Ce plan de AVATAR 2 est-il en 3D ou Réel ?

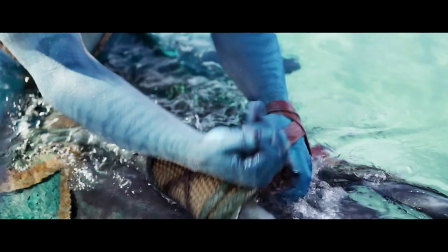[8:16]
Ensuite, je trouve personnellement que les bras et les mains font beaucoup plus 3D que dans le plan, notamment la texture.
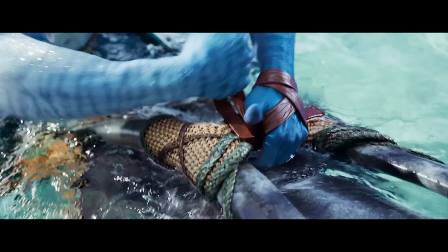[8:21]
On sent que le bleu est beaucoup plus intense. L'animation est ultra bien faite, mais il y a quelque chose qui me fait me dire que c'est un peu bizarre. Je trouve qu'ils ont forcé l'envie de donner cet aspect chaotique dans l'animation.
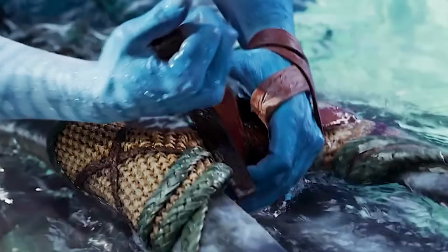[8:33]
On peut voir que le pouce se reprend à deux fois pour faire le nœud, comme si on voulait créer encore une fois le chaos du premier plan. Un truc pas sûr dans le mouvement, quelque chose qui rend le truc moins 3D, moins rigide.
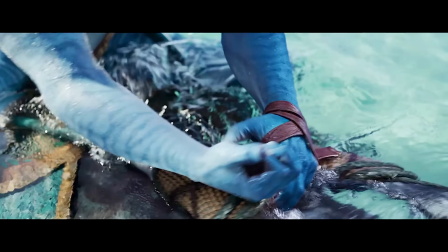[8:43]
Ainsi que l'eau, je la trouve un petit peu moins chaotique et aléatoire dans les splashs ou les ruissellements sur la main et le bras.
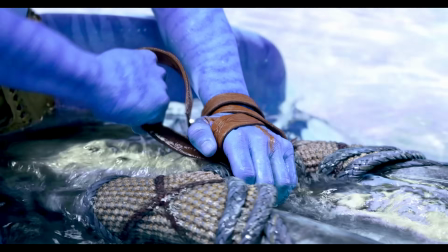[8:48]
Comme tu peux le voir dans le premier plan, on voit réellement l'eau qui descend comme ça et tout, c'est super bien fait.
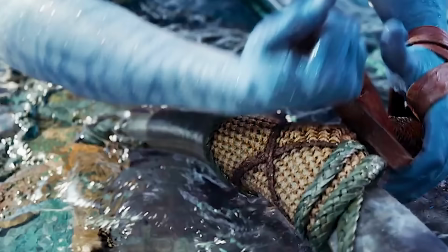[8:53]
Et comme tu peux voir dans le deuxième plan, il a même des petites gouttelettes sur les bras, c'est trop cool. Mais quand il bouge le bras, les gouttelettes restent au même endroit.
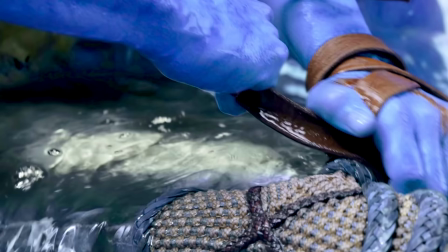[8:59]
Normalement, si tu bouges le bras, les gouttelettes s'en vont et ça devrait donner ces effets un petit peu de gouttelettes qui s'envolent comme ça et qui donnent en flou des choses un peu intéressantes à l'image. Dans le premier plan, on le voit réellement, on voit vraiment l'eau qui vole comme ça, des particules partout. J'aimerais beaucoup avoir votre avis. Qu'est-ce que vous en pensez de ces plans-là? Je sais qu'ils sont très perturbants et compliqués à analyser, mais je pense avoir mis le doigt sur des pistes, des choses qui peuvent nous aiguiller.
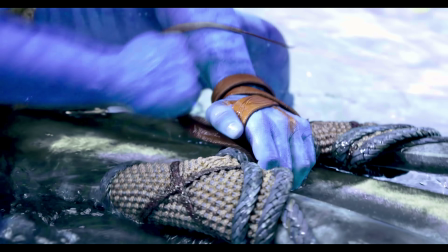[9:22]
Peut-être que j'ai tort, mais je trouve que c'est super intéressant d'analyser ce genre de plan. Alors vraiment, l'espace commentaire est ouvert pour que vous puissiez, vous aussi, émettre des hypothèses. Ça pourrait être super intéressant. Ça peut être aussi un gros coup marketing. Ce plan-là, ils nous l'ont mis plusieurs fois, le même style de plan, parce que peut-être ils savent qu'il est réussi et peut-être qu'ils savent qu'ils sont en train de nous berner quelque part.
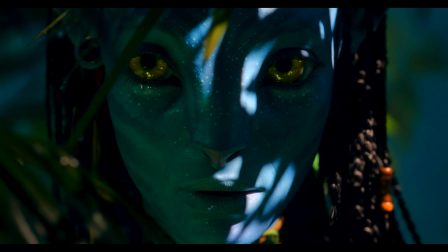[9:41]
Donc j'ai très hâte d'avoir le fin mot de l'histoire. Dans tous les cas, que ça soit réel ou de la 3D ou partiellement réel 3D, c'est juste incroyable.
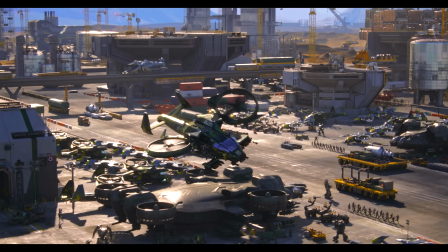[9:48]
Nous faire douter, être impressionné, rendre immersif l'histoire et personnellement, peu importe la méthode qu'ils ont utilisée, ça marche, c'est captivant.
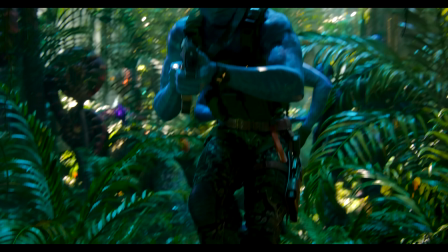[9:55]
Et c'est là le but des effets visuels et des effets spéciaux au cinéma. J'ai très hâte de voir Avatar, surtout pour son côté technique.
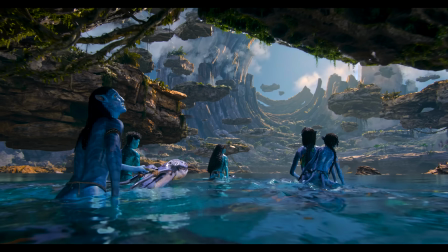[10:02]
Ça risque d'être un véritable spectacle pour la rétine. Et je vais essayer, je vous l'avoue, de regarder cette eau pour essayer de comprendre ce qu'il y a de réel ou pas. En tout cas, si tu as apprécié cette vidéo, je t'invite à t'abonner si ce n'est pas déjà fait pour découvrir les prochains projets, ainsi que de partager, commenter la vidéo et la liker pour l'aider au référencement. Nous, en tout cas, on se retrouve très prochainement pour une nouvelle vidéo et je vais te donner un petit indice sur le sujet de la prochaine vidéo.